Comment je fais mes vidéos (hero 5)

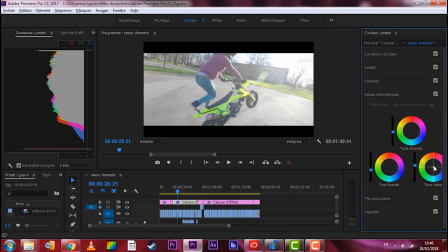[18:14]
Là, sur tout le reste, je vais garder un peu de jaune quand même. Mais moins. Je vais garder un petit peu de jaune, mais beaucoup moins. Je vais descendre les clairs.
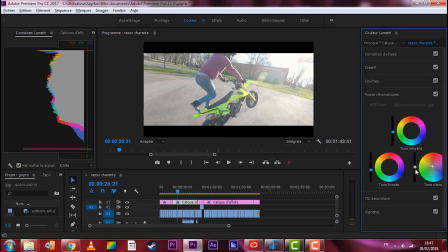[18:31]
Les teintes claires. Du coup, il y a beaucoup de. Je vais descendre un petit peu. Et je vais un peu plus foncer mes noirs.
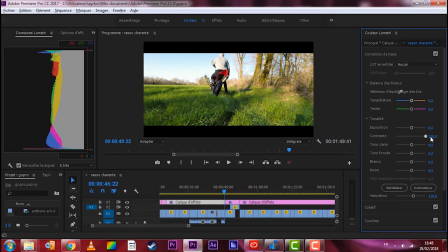[18:45]
Le fait d'avoir élevé les contrastes, quand on élève les contrastes, en fait, vous voyez, les couleurs sont beaucoup plus vives. Et du coup, le fait d'avoir augmenté les contrastes plus diminué les noirs, en fait, on se retrouve avec une saturation qui est devenue plus naturelle, en fait. Si on reste à 120 ou à 130,
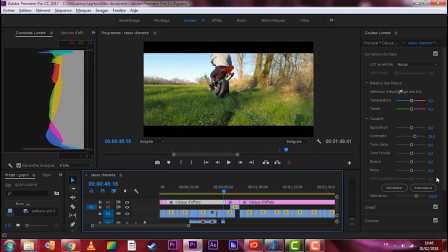[19:06]
je trouve que voilà, l'herbe là, elle est pas du tout naturelle. On dirait qu'on est en plein été. Donc voilà, on laisse à 100.
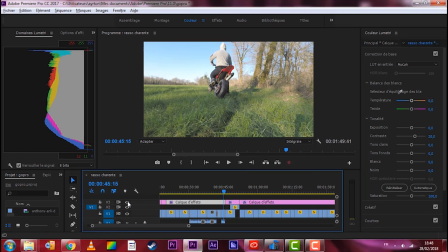[19:11]
Voilà, on a perdu un petit peu en saturation. Mais on garde quelque chose d'assez joli et naturel.
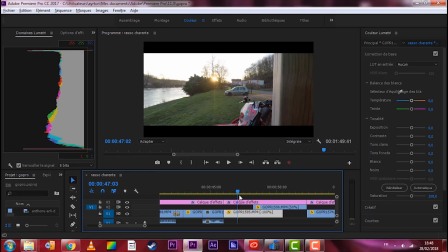[19:18]
Après, ça, c'est vraiment une question de goût, hein, vraiment. Après, ce qu'il faut regarder surtout, c'est que tout s'harmonise.
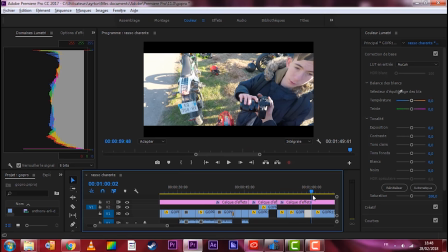[19:24]
Parce qu'on n'a pas à filmer à la même heure, au même endroit. Donc, il faut vraiment regarder que tout s'harmonise à peu près.
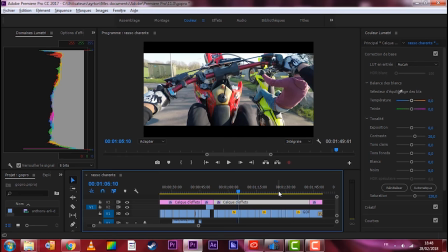[19:31]
Qu'on n'ait pas des plans hyper saturés et d'autres pas trop saturés.
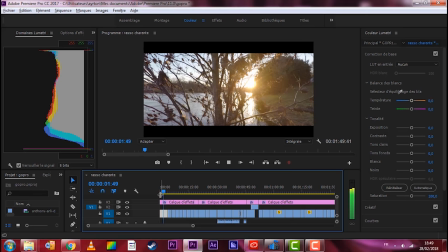[19:35]
Voilà, au début aussi. Alors, au début, écoutez.
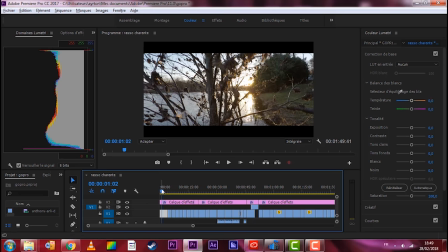[19:43]
On a un son qui s'élève de plus en plus.
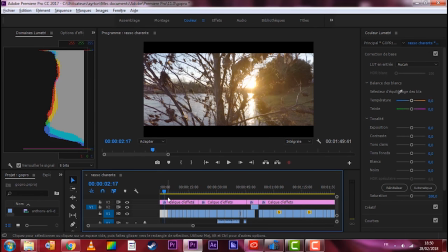[19:49]
Et en fait, sur ce son-là, ce que je vais faire,
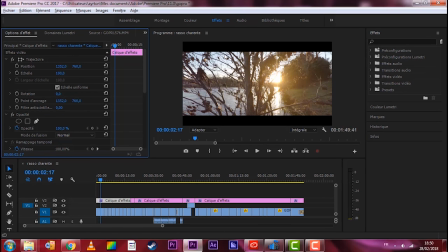[19:54]
c'est que je vais en fait mettre les bandes noires qui vont venir s'ouvrir. Donc là, en fait, on met des clés. Donc voilà. Et là, en fait, ici, je vais mettre 50.
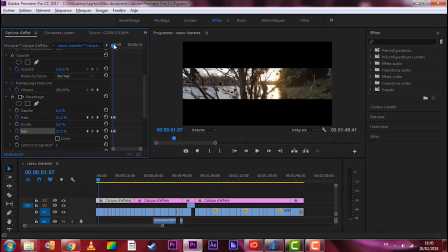[20:09]
Et en bas, 50. Et ils vont s'ouvrir toutes seules. Jusqu'ici.
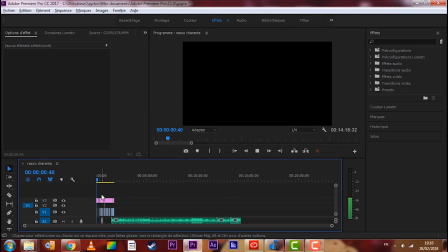[20:18]
Au début, tout au début, je vais rajouter des petits oiseaux avec un peu de vent.
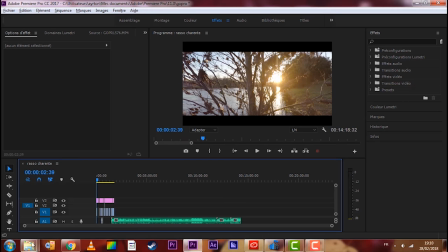[20:24]
Ça va mettre une petite ambiance parce que là, on voit qu'il y a du vent, mais voilà.
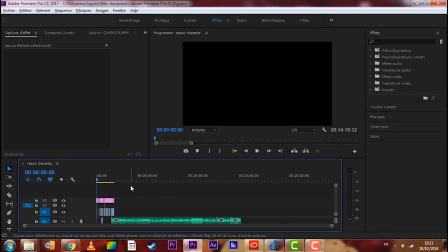[20:31]
On voit qu'il y a du vent, de la forêt et tout, mais c'est un peu mort. Il n'y a que de la musique. J'aimerais bien mettre un petit son d'ambiance, donc je vais mettre un peu d'oiseaux et de vent. Voilà, donc là, on a un bruit de vent, d'eau, je crois que c'est un bruitage d'eau calme.
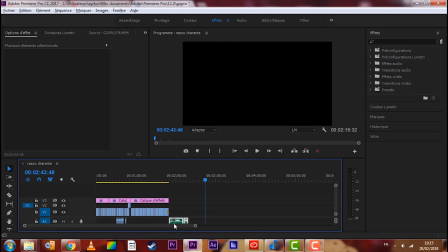[20:45]
Donc voilà, on va garder ça et ça. On va les mettre là. Donc ça, c'est l'eau avec le vent.
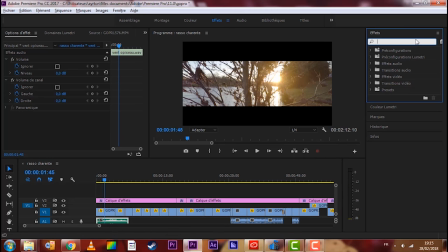[20:56]
Donc là, on va faire un fondu pour que ça soit pas trop violent. Hop.
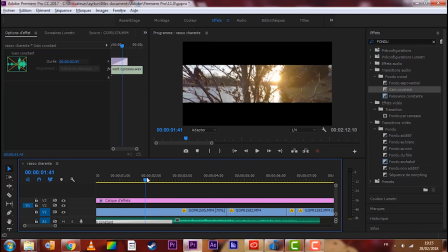[21:08]
Pour que ça arrive en même temps un peu que ça. Voilà.
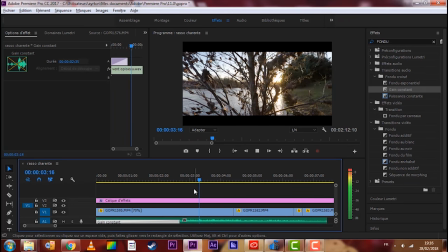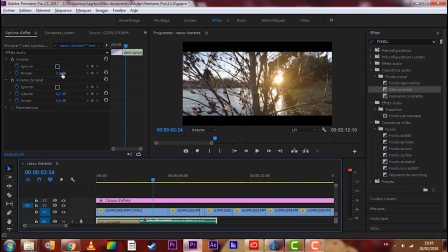[21:17]
On n'est pas trop mal. Je vais baisser un tout petit peu le son. Je vais mettre moins 5 décibels.
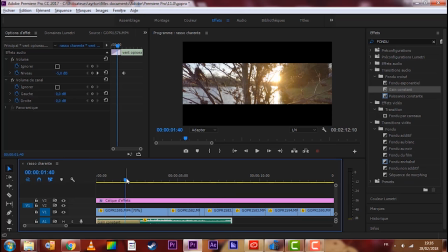[21:22]
C'est vraiment pour donner une ambiance. Il faut pas qu'on entende trop trop le son. C'est vraiment une ambiance.
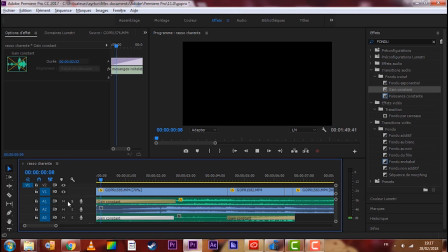[21:28]
Ça change vraiment. Ça donne vraiment un son d'ambiance. Vraiment. Ah, c'est sympa. Donc voilà. Je rajoute ça et puis voilà, c'est fini.
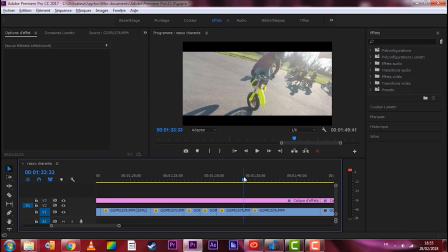[21:37]
Là, le but de la vidéo, c'était vraiment pas de faire un truc de fou, c'était vraiment de vous montrer que on peut faire une vidéo de qualité avec une simple GoPro.
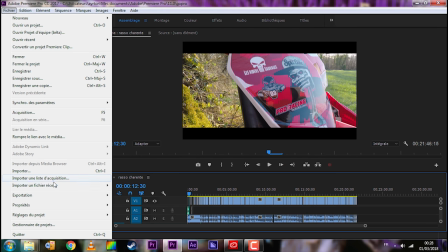[21:46]
Donc on passe à l'encodage. Alors,
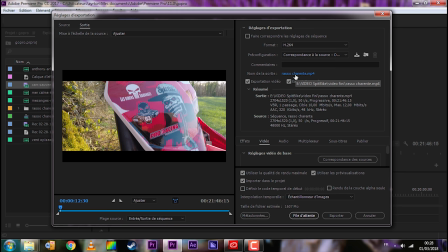[21:53]
exportation du média. Alors, donc je vous montre sur Premiere Pro et je vous montre ce que moi je fais. Je sais qu'il y a beaucoup de logiciels où ce ne sera pas possible d'enregistrer en H.264, par exemple.
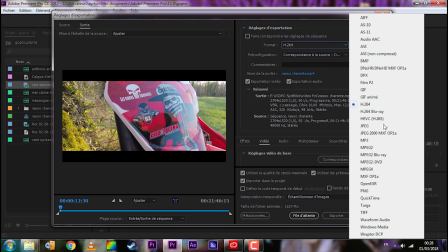[22:08]
La plupart des logiciels qui enregistrent en H.265 ou H.265, le problème c'est qu'ils sont payants. Et je sais que la plupart d'entre vous utilisent des logiciels non payants. Mais voilà, après je peux rien y faire pour vous.